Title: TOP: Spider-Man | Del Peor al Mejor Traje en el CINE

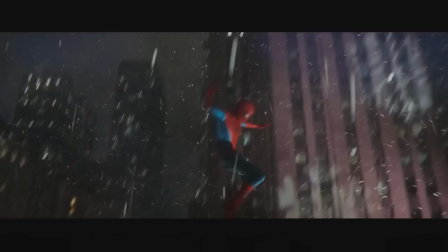[10:12]
el único detalle, un corte en las costillas medio extraño del color rojo y que las patas de la araña siguen separadas del resto del cuerpo,
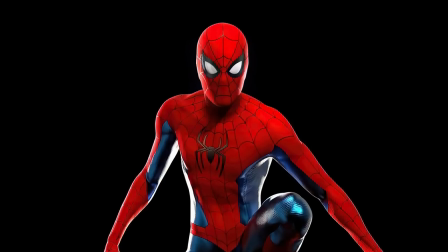[10:22]
pero fuera de eso no hay mucho que decir al respecto seguramente será rediseñado para la siguiente película, pero ojalá los cambios no sean tan pronunciados, tipo entre Spider-Man 1 y Spider-Man 2 la cosa va perfecta,
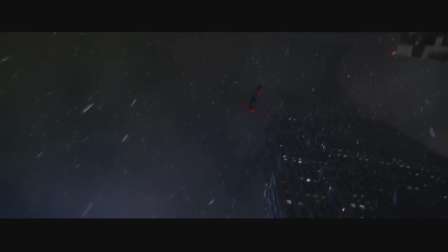[10:34]
así que bien ahí
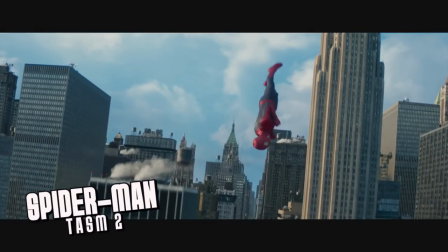[10:36]
El disfraz de The Amazing Spider-Man 2 El cambio que hicieron para esta película en cuanto al traje es quizá el mejor
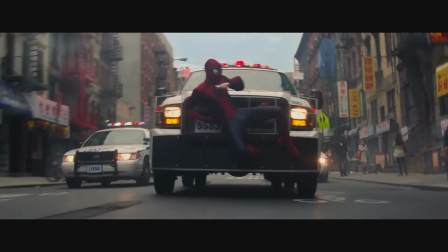[10:43]
upgrade que hemos visto jamás De parecer una parodia porno tenemos a este que verdaderamente
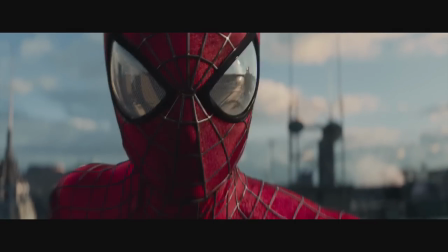[10:49]
parece el hombre araña Comencemos con un elemento que en mi opinión es el más destacable Los ojos,
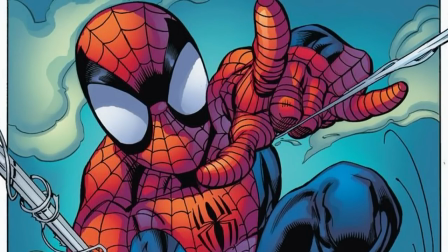[10:55]
mismos que recuerdan muchísimo a los diseños de Mark Buckley para Ultimate Spider-Man Esto convierte a su máscara en la mejor
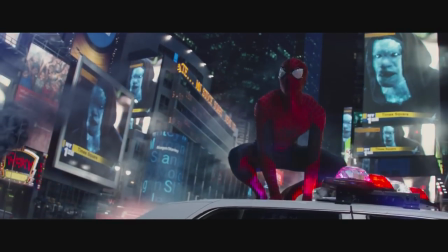[11:02]
sin duda alguna Además retomaron el relieve del disfraz de la trilogía
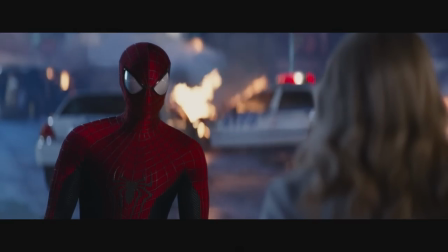[11:07]
de Sam Raimi Pero menos pronunciado y menos brillo Lo cual lo hace sentir familiar
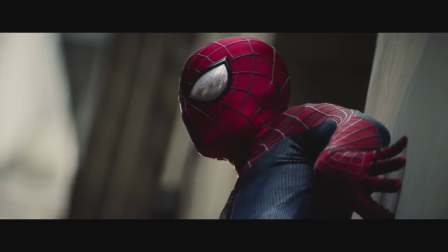[11:12]
pero con un estilo único Otro elemento destacable son los colores Mismos que resaltan muy bien en pantalla Y hace que en movimiento el traje sea una belleza
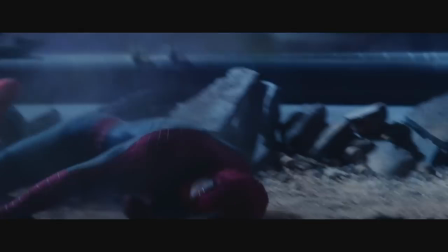[11:22]
Simplificaron muchísimo el diseño Lo que lo hace aún más agradable a la vista Y característico de un buen diseño para el hombre araña
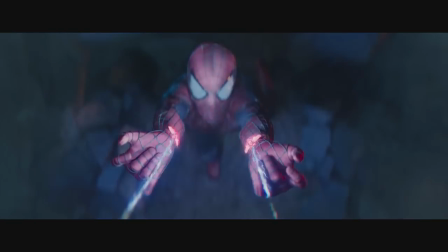[11:29]
Los lanzarredes también se ven mejor Resaltando del traje pero sin exagerar Como por ejemplo lo veríamos con Tom Holland Dato curioso,
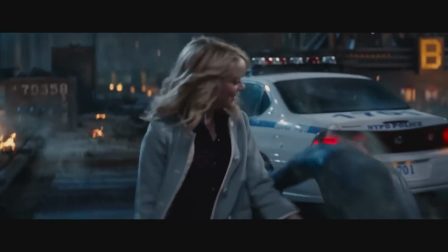[11:37]
de acuerdo con el comic Precuela y el videojuego, este Fue diseñado ni más ni menos que por Gwen Stacy,
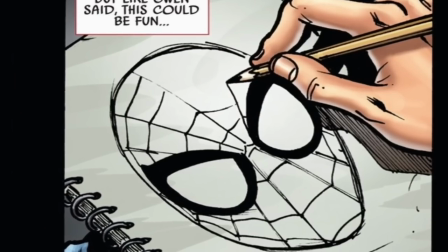[11:43]
aunque parece que Peter También le dio algunas ideas Sin embargo, y aunque sé Que es el favorito de muchos,
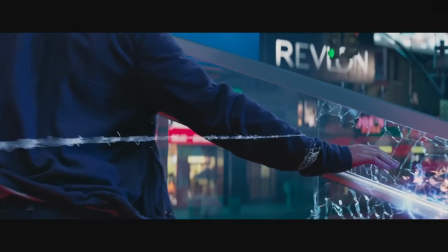[11:50]
no Puedo evitar dos detalles que no Me gustan para nada,
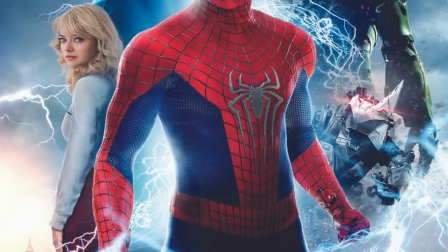[11:53]
el primero Sigue siendo el logo de las patas Largas que no me termina de gustar Para esta película lo cambiaron
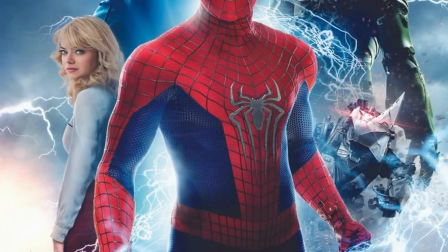[12:00]
Haciéndolo un poco menos confuso que antes Provocando que sea más agradable a la vista Pero hasta ahí Lo mismo con la araña
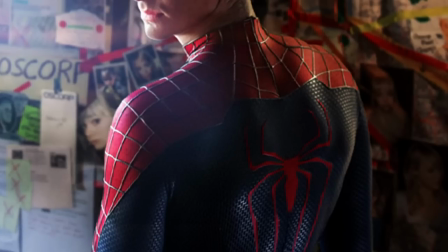[12:07]
de la espalda Que es más elegante El segundo detalle Es esa forma de separar la espalda del cuello Con esa figura uniforme Que siento
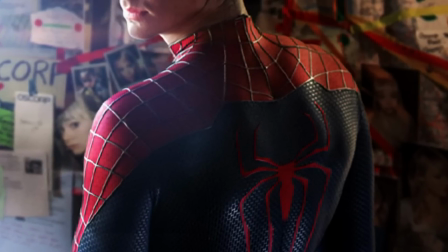[12:15]
innecesaria Y me hace pensar que Peter puso la araña más arriba De lo que iba Y para compensar hizo esa figurita Así como cuando no te alcanzaba para escribir
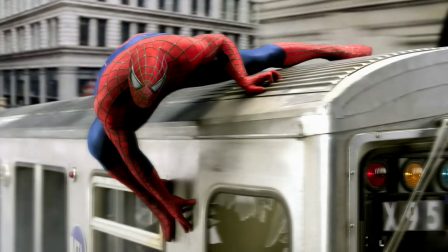[12:24]
matemáticas En el cuaderno de la primaria Y en primer lugar el traje clásico de la trilogía de Sam Raimi.
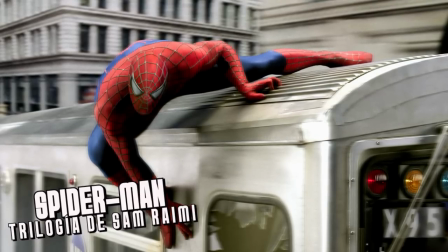[12:31]
Entre la primera y segunda película hubo un pequeño cambio en varios elementos del traje, pero en esencia es lo mismo.
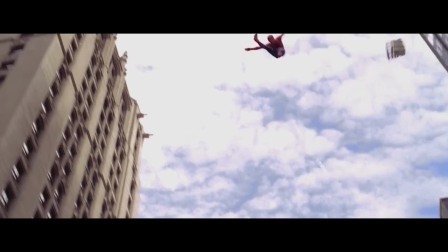[12:37]
Está aquí por la versión de Spider-Man 2. Hagamos de cuenta que la de No Way Home no existe.
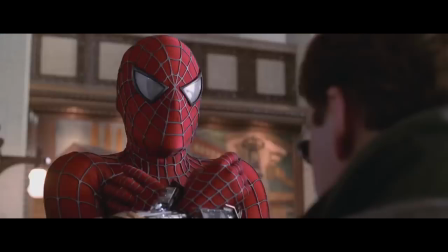[12:43]
El motivo por el que me gusta este traje, como se habrán dado cuenta, es porque respeta las bases del de los cómics sin cambios innecesarios en alguna forma,
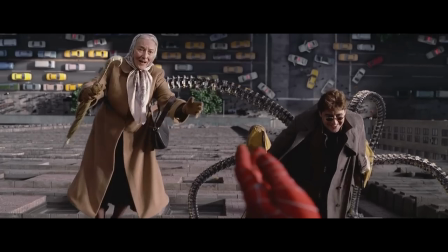[12:51]
siendo experimental solo con material que tenían que utilizar para hacerlo.
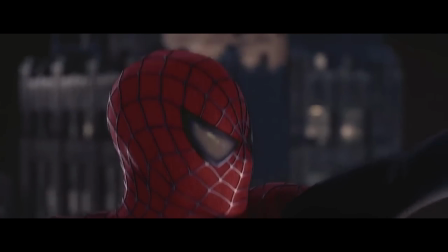[12:55]
Por ejemplo, las telarañas imprimieron de forma que resaltaran por sí mismas en escenas de balanceo o nocturnas, haciendo que Spider-Man destaque en todo momento.
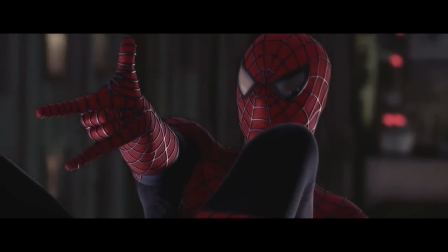[13:04]
Los ojos son grandes con una forma más rectangular, asimilándose a lo que presentó Toco McFarlane, pero sin el tamaño tan pronunciado,
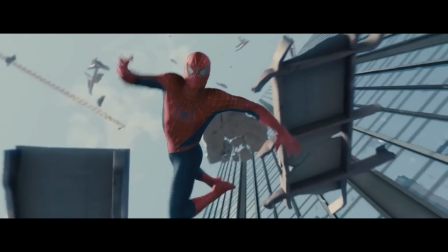[13:12]
además con tonos azules que permitieron remarcar las sombras tan conocidas de los dibujos de Steve Ditko.
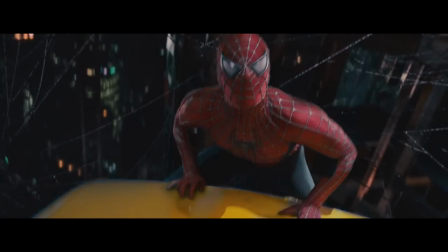[13:18]
Y quizá el elemento más destacable, el símbolo del pecho, que a diferencia de los sucesores,
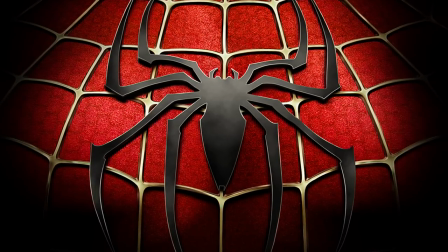[13:22]
este no busca un estilo experimental, con figuras independientes o patas alargadas.
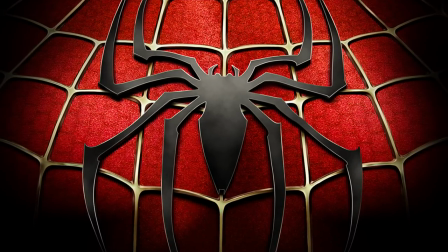[13:28]
Este moderniza a la araña con un estilo que de hecho, se asemeja e inspira en los cómics Ultimate y también al que tenía en el pecho Scarlet Spider.
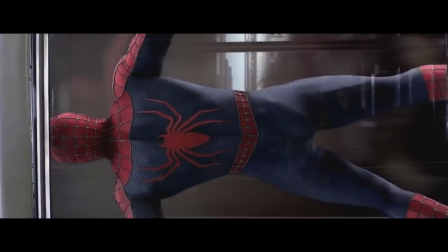[13:37]
El traje respeta en forma lo que debe ser un disfraz de Spidey, con elementos modernos que lo destacan para una versión cinematográfica.
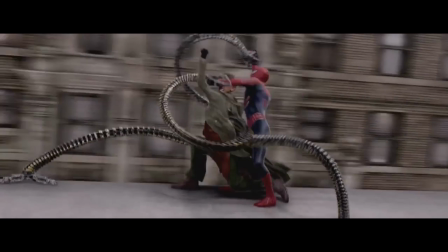[13:45]
Y desde luego, inspiraría lo que más adelante vimos en The Amazing Spider-Man 2.
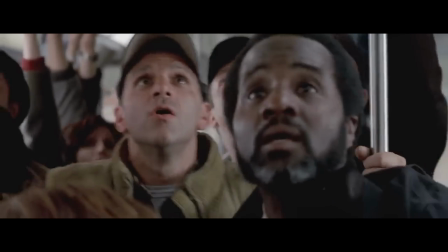[13:50]
Para mí cuenta con un equilibrio entre parecerse al del cómic pero contar con elementos que lo modernizan
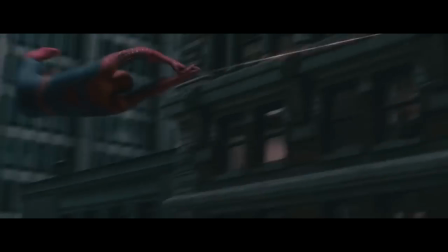[13:56]
sin cambiar demasiados detalles Lo que le da puntos extra en todos los sentidos ¿Te toca?
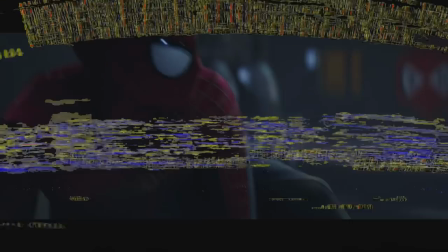[14:02]
¿Cuál es tu traje favorito? ¿Sientes que alguno debió estar en otro puesto? ¿Arriba? ¿Abajo?
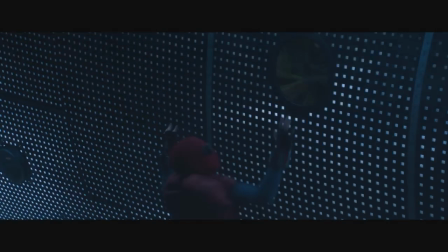[14:06]
Con mucho gusto te leeré en los comentarios Y desde luego ya espero que te quejes de que
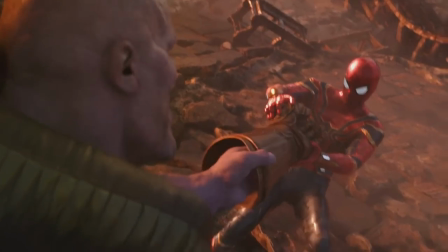[14:11]
The Amazing Spider-Man 2 no estuvo en el primer lugar Pero mentirte estaría peor Así que pues nada,
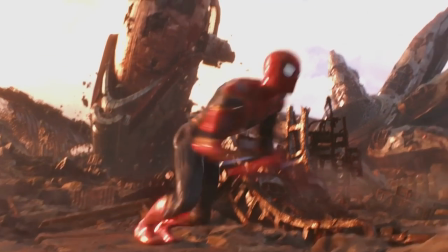[14:16]
denle like, suscríbanse y nos vemos la siguiente Bye